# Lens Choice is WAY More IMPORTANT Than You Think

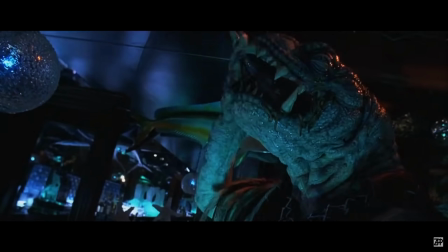But if we go back to poor things and even fear and loathing Las Vegas, They tend to use wide-angle lenses to showcase a sort of distorted reality They use it to show
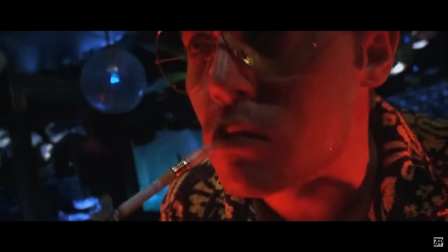him kind of bugging out while he's on drugs and they use these wide-angle lenses To depict what he's seeing in his reality making the viewer understand that we are no longer in the real world We're in his distorted field of view now
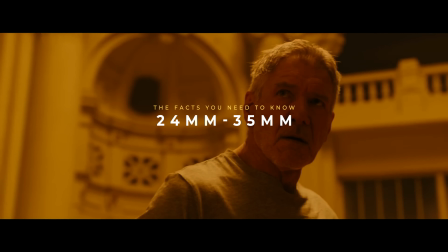If you're looking for a wide shot without any lens distortion then you're gonna be in the realm of about 24 to 35 millimeter focal length 24 and 35 millimeter lenses
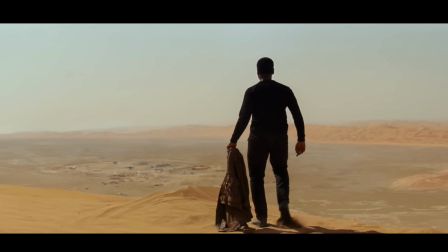are staples in any film production They're not only great for showcasing a wide angle,
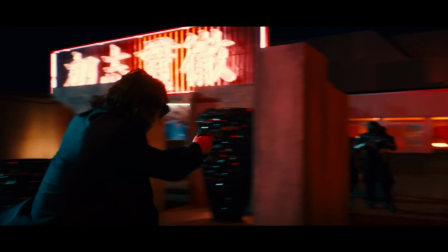but they're also great for accentuating movement That's why a lot of action scenes are typically shot with wider lenses Another great reason to use a wide-angle lens is to help you create more distance in tighter spaces Using
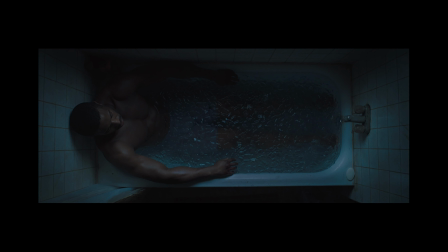them in scenarios where you're filming car scenes or spaces like bathrooms or bedrooms That have really close proximity between characters can help you separate them and give distance Even in that close proximity But if you want things to start to look like the natural world as we see them Then you're gonna be
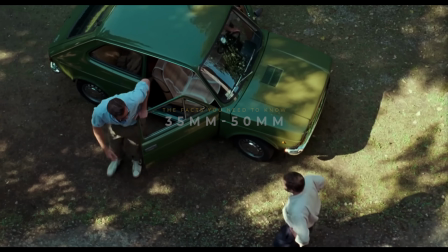in the area of 35 millimeter to 50 millimeters fact They say that the 50 millimeter lens is the closest to what the human eye actually sees
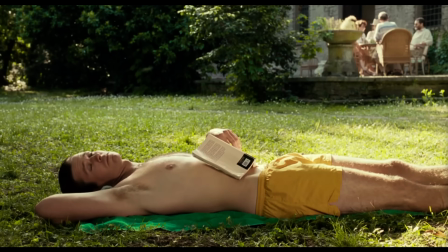in real life So if you want to represent something that feels more grounded and natural then using a 50 millimeter would be a great choice A lot of cinematographers will choose to use something like a 35 and 50 millimeter more often than not Because they want to showcase the
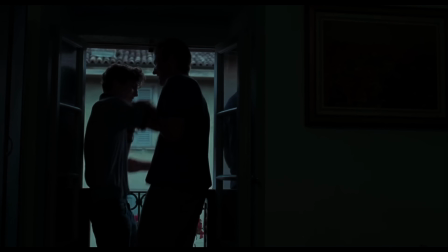reality and the real world that we're living in And I think that what this does is bring our viewers into the frame and make them feel like they're there and they're
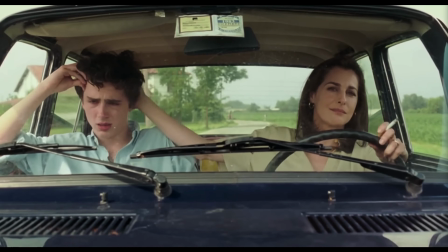they're kind of in this space with our characters. Now if we increase the focal length we're getting into the territory of telephoto which is anywhere between 70 millimeters and up.
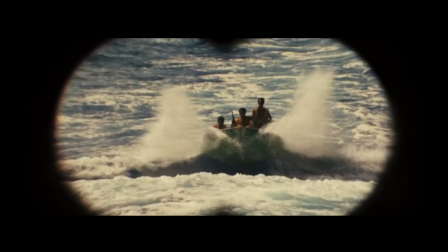And instead of creating that more natural realistic grounded look the telephoto lens starts to create this distance between objects and subjects
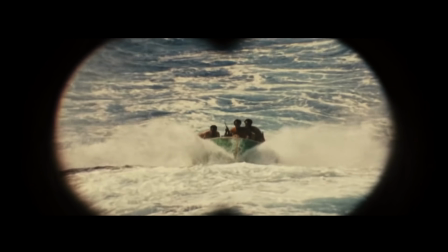allowing the viewer to feel like they're almost seeing something from a distance which typically will make them feel a little bit more removed from the scene.
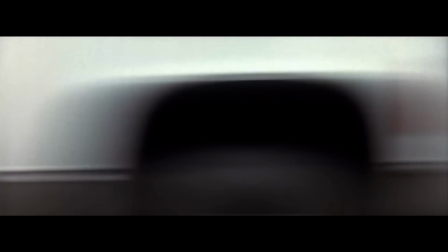This is often used in films when they're trying to showcase or capture somebody doing some sort of surveillance on another subject. It kind of makes the audience feel like they're peeking in on something from a distance that they shouldn't be seeing.
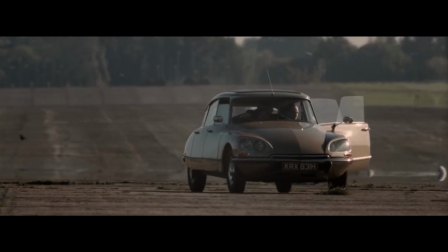And because telephoto lenses have a narrow field of view, it can make the background feel as almost as if it's being pulled in closer to the subject and the camera. Which gives it a more compressed look, and it's ideal for isolating a character or a subject from the background or the foreground.
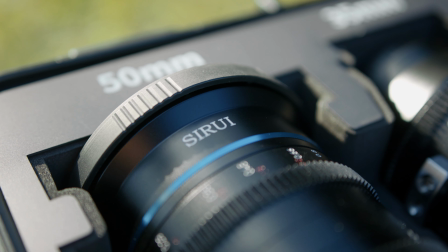Then you have macro lenses, and these lenses are great for capturing extreme close-ups.
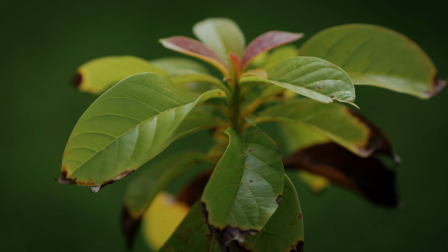Now macro lenses, they're measured by the minimum focus distance and the magnification ratio.
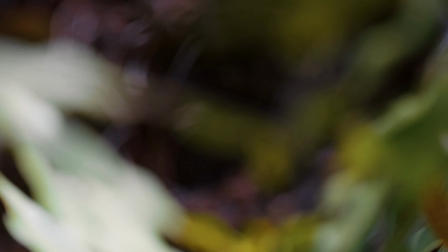The minimum focus distance is how close or how far a lens can be to capture focus.
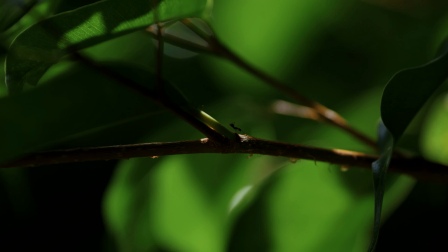Macro lenses typically have a very short focus distance, and that's because the whole point of a macro lens is to be able to capture something very, very close to the lens. Macro lenses typically have a one-to-one magnification ratio, meaning that everything that you see in the macro lens is going to be one-to-one in real life.
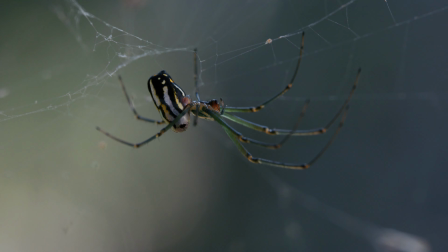It's going to look like real life. But macro lenses could go all the way up to five-to-one magnification ratios, which makes it feel five times bigger than in real life.
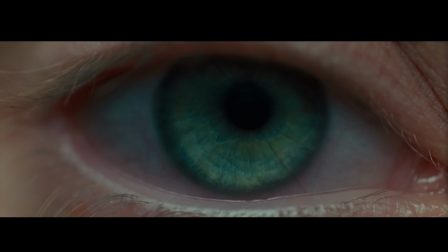Macro shots are great for showcasing details and creates this immersive experience for your viewer when
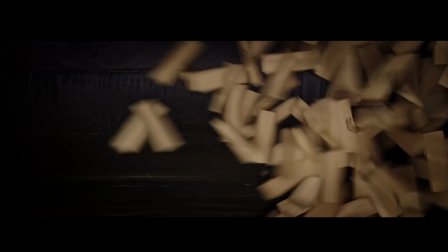you're showing these detailed shots and these really close tight shots of something like nature or objects.
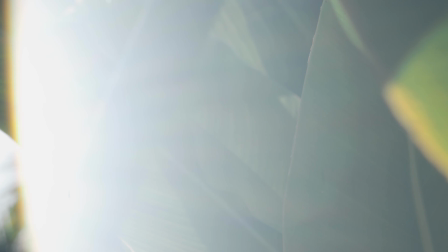It pulls your viewer into whatever action is happening on the screen. A great tool that I use just to get an example of focal lengths and how they're used in film is a website called Film Vibes.
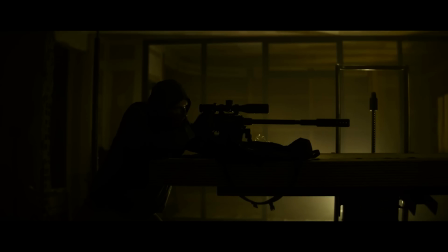Film Vibes is an AI search engine with millions of references from commercials and TV shows and a great tool to use is the shot size filter
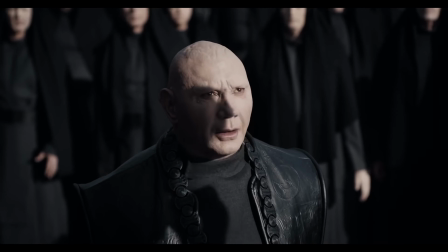tool you can choose different shot sizes just so you can get an idea of how they're used in film you could also filter your search by using
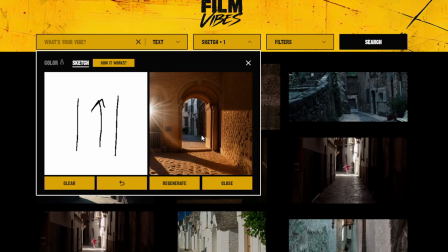color text or even drawing in your search and for those of you who don't know film vibes is a company that me and my partner started something that I'm
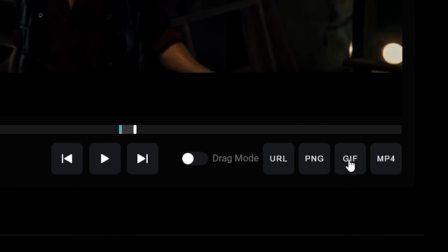very passionate about and I think that is an extremely inspirational tool for filmmakers and right now you guys can use film vibes for free if you want to sign up for a year plan you can use my discount code down below. Now focal length is definitely not the only factor for choosing a lens for your film. You also have the different types of lenses like spherical and anamorphic. If you guys see movies like Star Trek or even the new Star Wars movies you'll see that classic J.J.
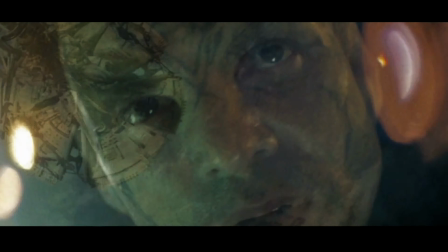Abrams anamorphic look and there's nothing really natural about anamorphic lenses.